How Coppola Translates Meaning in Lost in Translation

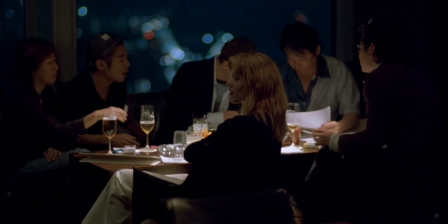[4:01]
When Charlotte and Bob initially meet, they're both framed in a wide shot, isolated from those around them and facing opposite directions.
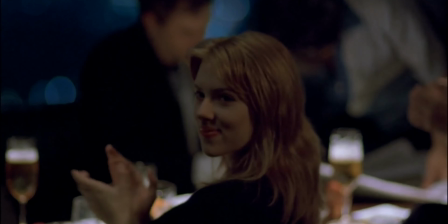[4:10]
Only when Charlotte decides to act on her connection with Bob by sending him some peanuts does the camera cut closer,
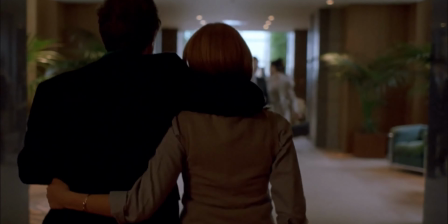[4:17]
bringing them visually closer to each other and removing the negative influences around them.
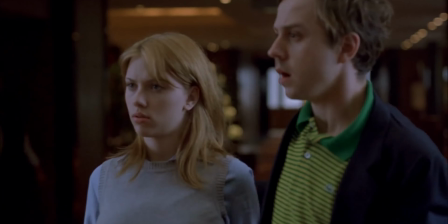[4:23]
In the following scene, Charlotte and her husband encounter a famous actress from LA who has had a previous friendship with Charlotte's husband.
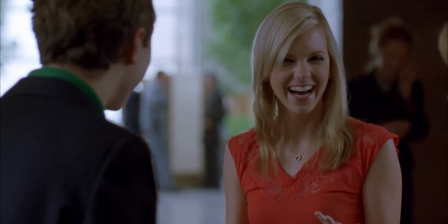[4:30]
Throughout the entire scene, Charlotte is either not framed with them,
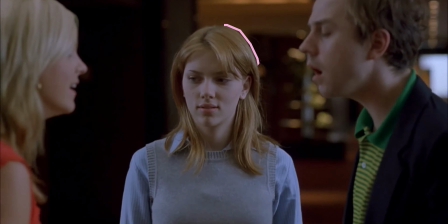[4:34]
an outsider to the conversation, or she is framed between them as a point of contention.
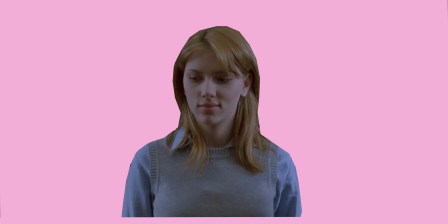[4:40]
Unhappy with her husband's lifestyle and his interactions with other women as she hardly gets to interact with him herself.
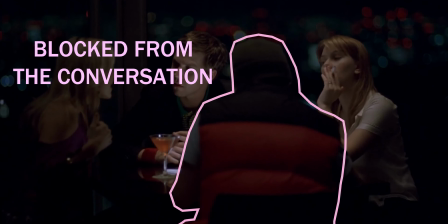[4:47]
This is played upon in a later scene with Charlotte, as she attends drinks in the hotel bar with her husband and Kelly, the LA actress.
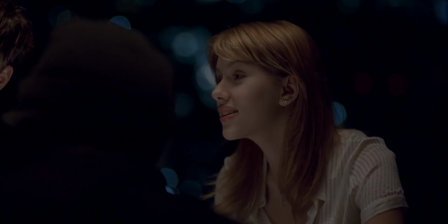[4:55]
During the scene, Charlotte is consistently framed out of the conversation.
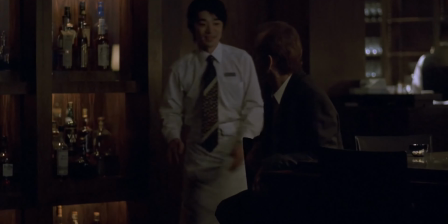[4:59]
Her singles isolate her from those around the table, emphasizing her discontent with the conversation.
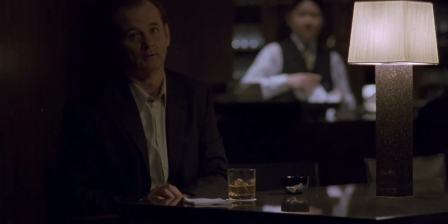[5:05]
And the wides purposely include everyone but her. She isn't happy with those she spends time with.
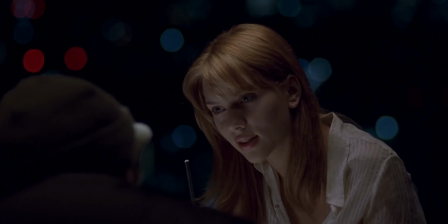[5:12]
Her husband's friends infuriate her, and she's developed a barrier that allows her to stay disconnected from them.
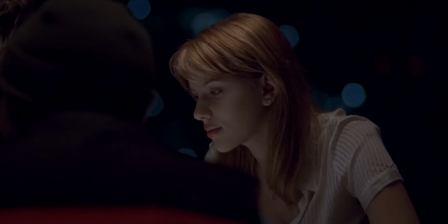[5:18]
In fact, that barrier has expanded to everything in her life.
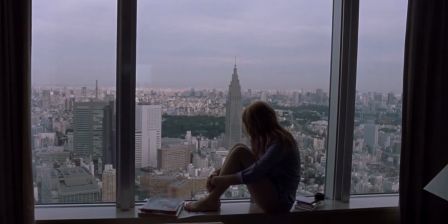[5:22]
Throughout the film, Charlotte is framed against the Tokyo skyline, as she sits vulnerable in the window
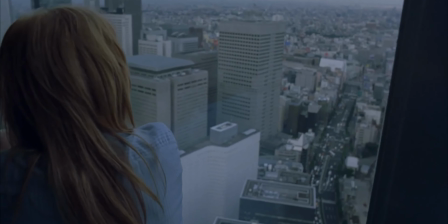[5:28]
drowning in the neon lights of Tokyo, the negative space above her entrenching the audience in her sadness,
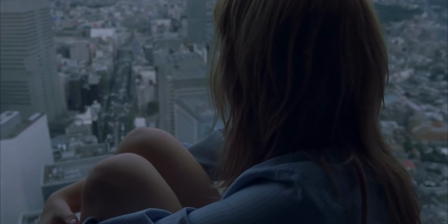[5:35]
her loneliness. It's a visceral feeling of emptiness as nothing happens on screen, everything happens emotionally.
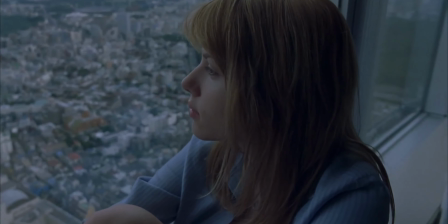[5:43]
These shots feel empty, they feel isolated, and by extension we understand Charlotte's emotional state.
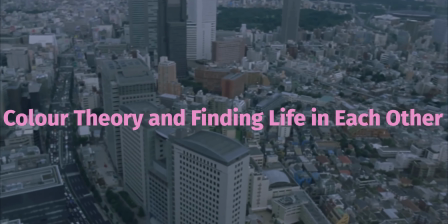[5:51]
When Charlotte and Bob finally meet and talk, Coppola employs a different trick with the Tokyo skyline.
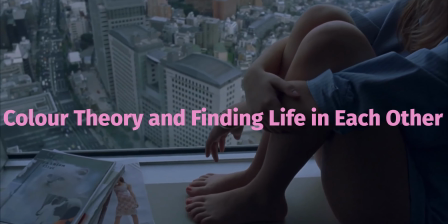[5:57]
Framing Bob and Charlotte apart from each other against the neon lights, red lights flash in a line between their eye level.
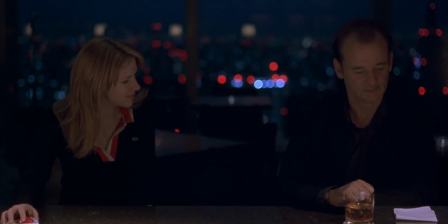[6:04]
Red, typically being used by filmmakers to signal anger or love, shows the flowing of emotion between the two. Both drowned in the sad blue of the Tokyo skyline except for the red lights igniting like love between them. Coppola dives deeper into this, dedicating entire scenes just to their use of colour.
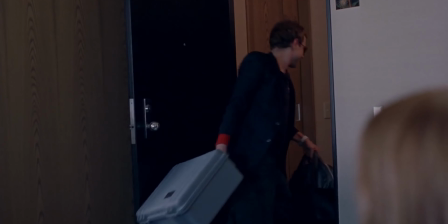[6:24]
When Charlotte's husband leaves for several days for work,
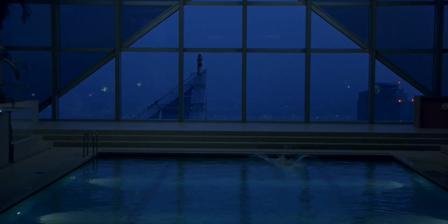[6:26]
Coppola immediately cuts to Charlotte in a dark blue pool room diving into the water. diving into her depression now completely alone.
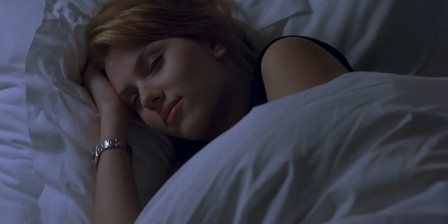[6:36]
Alternatively, after Bob's first night of genuine connection in years, he wakes up and visits a golf course at the base of Mount Fuji.
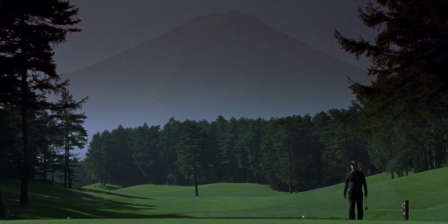[6:44]
It's not the golf that's important here, it's the lusciously green environment Bob is placed in. For the last 40 minutes, we've seen nothing but urban environments and the entirely green frame brings an overwhelming feeling of nature and life.
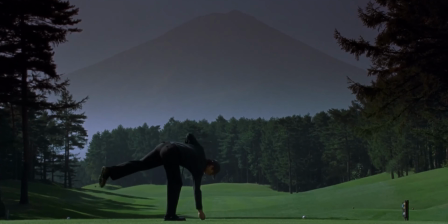[6:58]
Like Bob, we feel his rejuvenation, the beautiful feeling of life blossoming as Bob has begun to grow again,
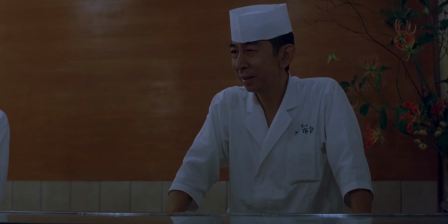[7:06]
his candor immediately changing in the following scene he makes jokes and talks to the chef at
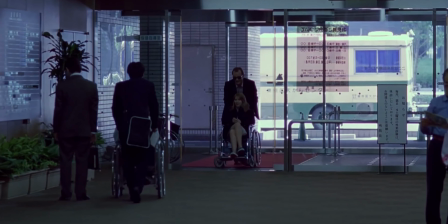[7:11]
a restaurant and subsequently playfully wheels Charlotte in her wheelchair around the hospital.
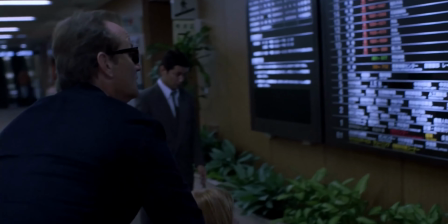[7:16]
This momentum of a newly energized Bob finds a crescendo as he waits for Charlotte in the hospital,
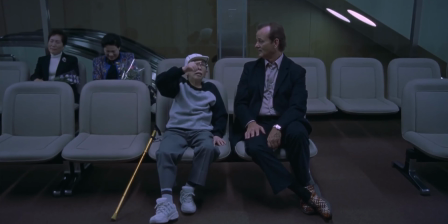[7:23]
engaging with an elderly lady in an almost primal way as they mimic each other and find joy in the silliness of their movements. It's a truly beautiful sequence that displays Coppola's mastery of tone and meaning in this film.
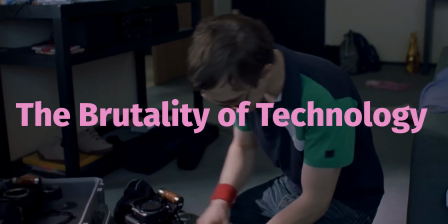[7:36]
Laced alongside Coppola's exploration of how two humans can connect is an intricate discovery of how technology separates and isolates us.
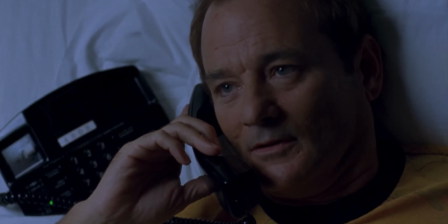[7:46]
Larger examples of this include Bob's wife existing exclusively through a phone and a fax machine.
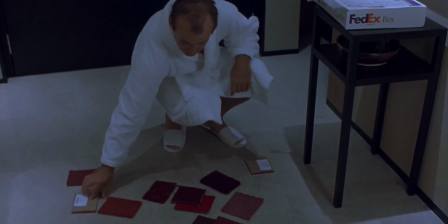[7:52]
Their conversations consist of floor colors and objects, a visual disconnect through technology.
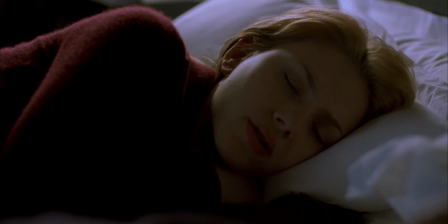[7:58]
His entirely absent wife only emphasizes the intimacy and connection that you feel between the two when they lay beside each other in bed and fall asleep,
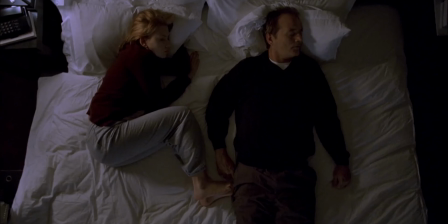[8:08]
Bob resting his hand on Charlotte's ankle.
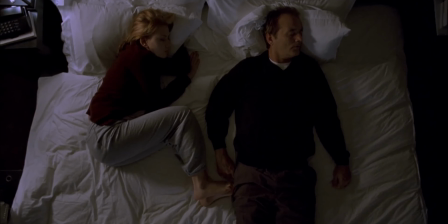[8:10]
A beautiful subversion of the standard sex scene that would normally take place between the characters in other films. This, as the John Casseer painting displayed earlier, is not about sexuality,
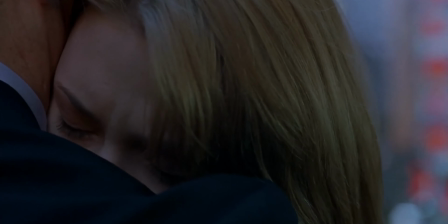[8:22]
it's not about the lust for a physicality, but a lust for a connection, a desire for two people who are lost to find themselves,
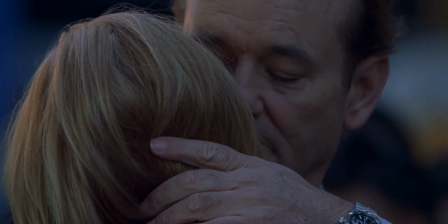[8:31]
to rediscover their direction in life and the connections that can help that to fruition.
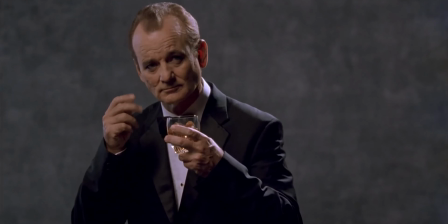[8:37]
This theme even extends to those around him, for example when Bob has a photo shoot for a whiskey commercial,
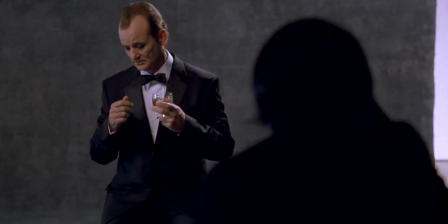[8:43]
his dissatisfied manner begins to fade as he slowly builds rapport with the director of photography.
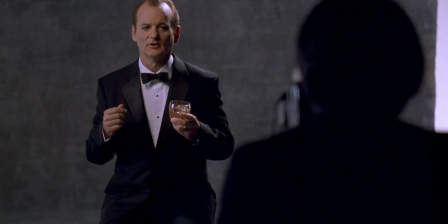[8:48]
They begin to joke about James Bond,
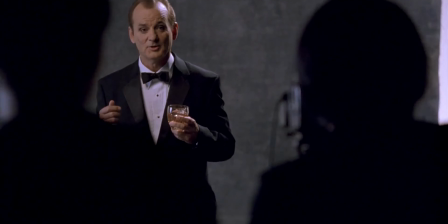[8:50]
Bob's dry face slowly turning to a small smile as He begins to build a connection with the director until it stops
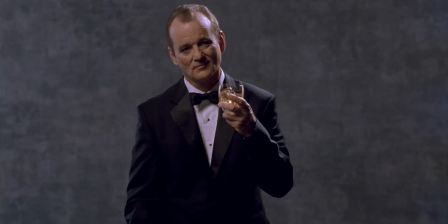[8:57]
The camera runs out of film technology has broken them apart As the director instantly dismisses Bob to order somebody to reload the film Bob sits in silence in apathy and in tiredness and Coppola cuts
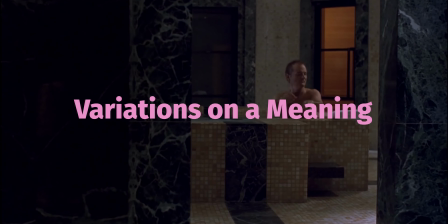[9:13]
extending on her thematic use of pools and Submerging oneself in water Bob finds himself on a phone call of his
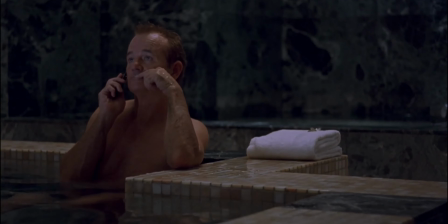[9:19]
wife whilst taking a bath as he answers the call he immediately sinks deep into the pool,
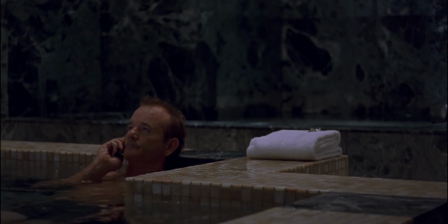[9:26]
sinking into his usual sadness until he fights for himself, stating something that he finally wants to eat Japanese food to become healthier.
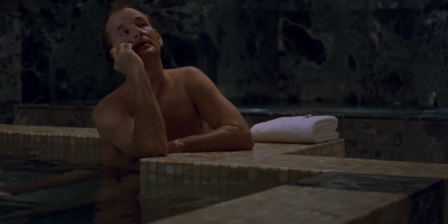[9:35]
As he states these affirmations, he rises from the pool, fighting against it to sit up and take charge of himself once again.
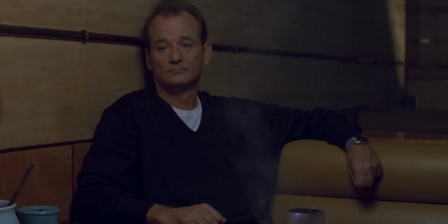[9:42]
Likewise, objects such as cooking pots are imbued with meaning. In a subsequent scene near the end of the film, Charlotte and Bob sit in distaste over a meal.
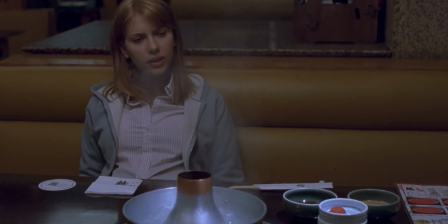[9:50]
Charlotte is angry that Bob slept with the hotel bar singer and Bob is frustrated that he let Charlotte down and guilty that he feels that way.
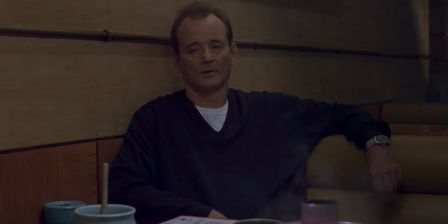[9:59]
The hot pot between them boils over the sound design of the scene filling the space with steam and water boiling,
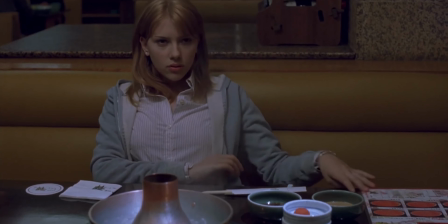[10:06]
representing their anger with each other boiling over. It's a small motif but it encapsulates the entire scene,
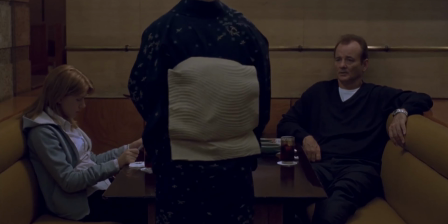[10:13]
only two lines of dialogue are spoken between them but the hot pot speaks words louder than either of them could ever have spoken.
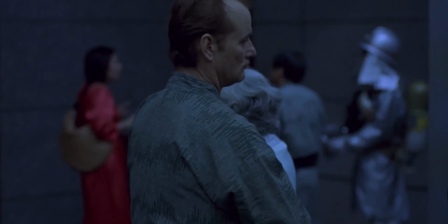[10:22]
Finally, after everything that they've been through, Bob must leave.
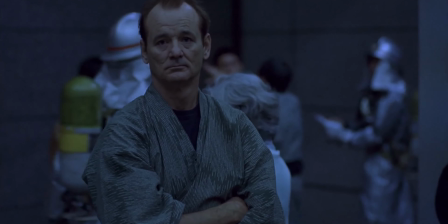[10:27]
Plunged into the dark blue of the sky once more as Bob and Charlotte are awoken by a fire alarm,
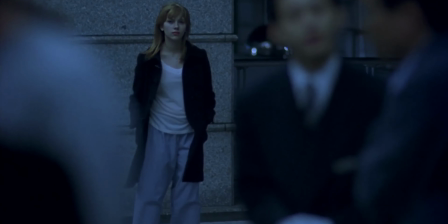[10:32]
only to realise that it's their last night together, they go to the hotel bar.
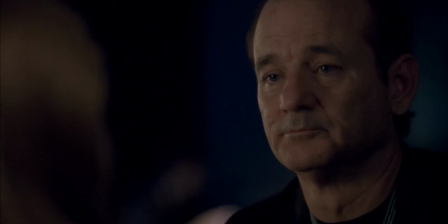[10:37]
Sitting closer than ever before, the red ignitions of love flicker between their eyes,
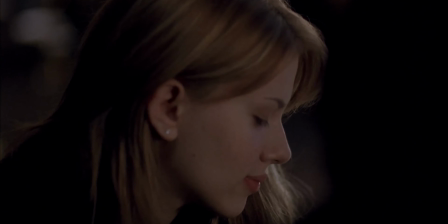[10:42]
their close-ups slightly out of focus as they see each other in a dream, until it's over.
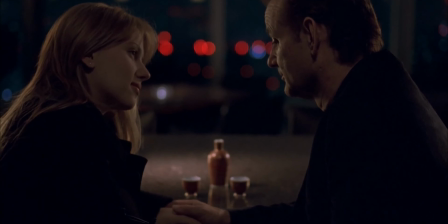[10:49]
They must wake up and Bob must leave, except he needs one more thing from Charlotte.
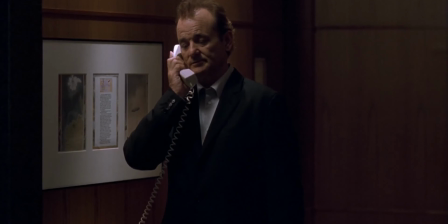[10:54]
Bob phones her from the lobby asking for his jacket back, the jacket that she stole,
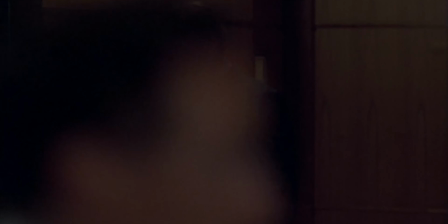[10:59]
except for Coppola it's not just a jacket, it's the outer protective layer that Charlotte so easily disarmed from him.
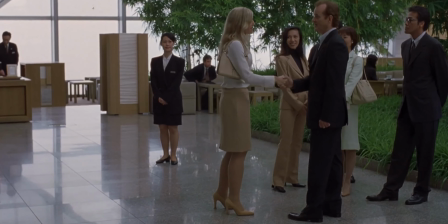[11:06]
He doesn't need it back because he's wearing the jacket, he's rich and he's wearing an identical one.
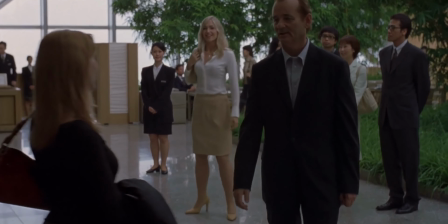[11:12]
He needs it back because Charlotte took apart his outer a shell,
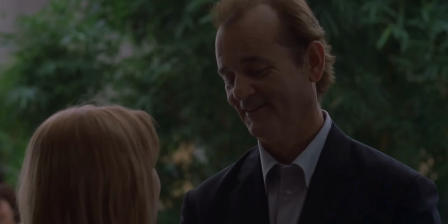[11:15]
and the only way he can survive going home back to his usual life is to put that protective layer back on.
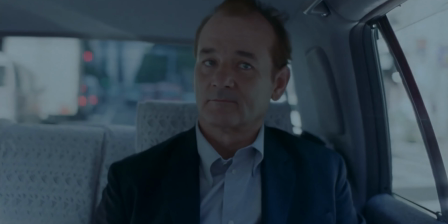[11:21]
As Bob finally leaves the city, we see a different side of Tokyo to the one we entered.
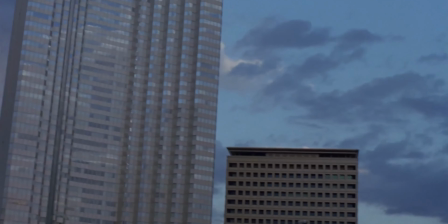[11:26]
Gone is the neon-drenched night and cab interiors.
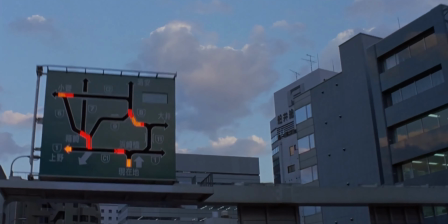[11:29]
Coppola welcomes the blue sky and wide shots of buildings as Bob drives off into a tunnel illuminated in green,
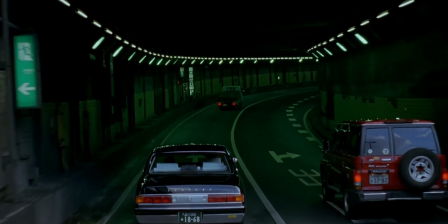[11:36]
ready to drive into the next phase of his life, having found the meaning he needed, the direction. Having found himself. Films can be storage, they're special.
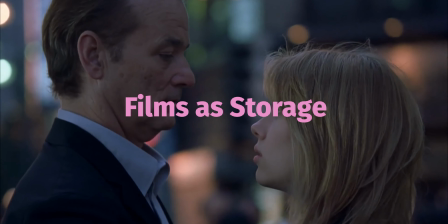[11:47]
They can be instilled with thoughts and feelings, moments in your life, milestones and memories.
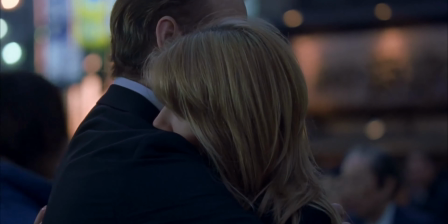[11:52]
There will always be films you fall back on and when they've become lost in time it can be a scary experience to revisit them,
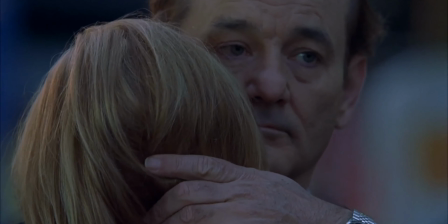[11:59]
praying that they hold up, that you can relate to them in the way you once did. I think everybody has those films, they certainly have those songs.
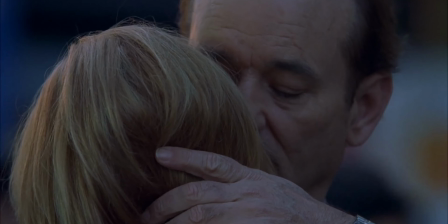[12:07]
For me that film was Sophia Coppola's 2003 Lost in Translation. I discovered it early in my film journey and it came into my life at a time when I needed it.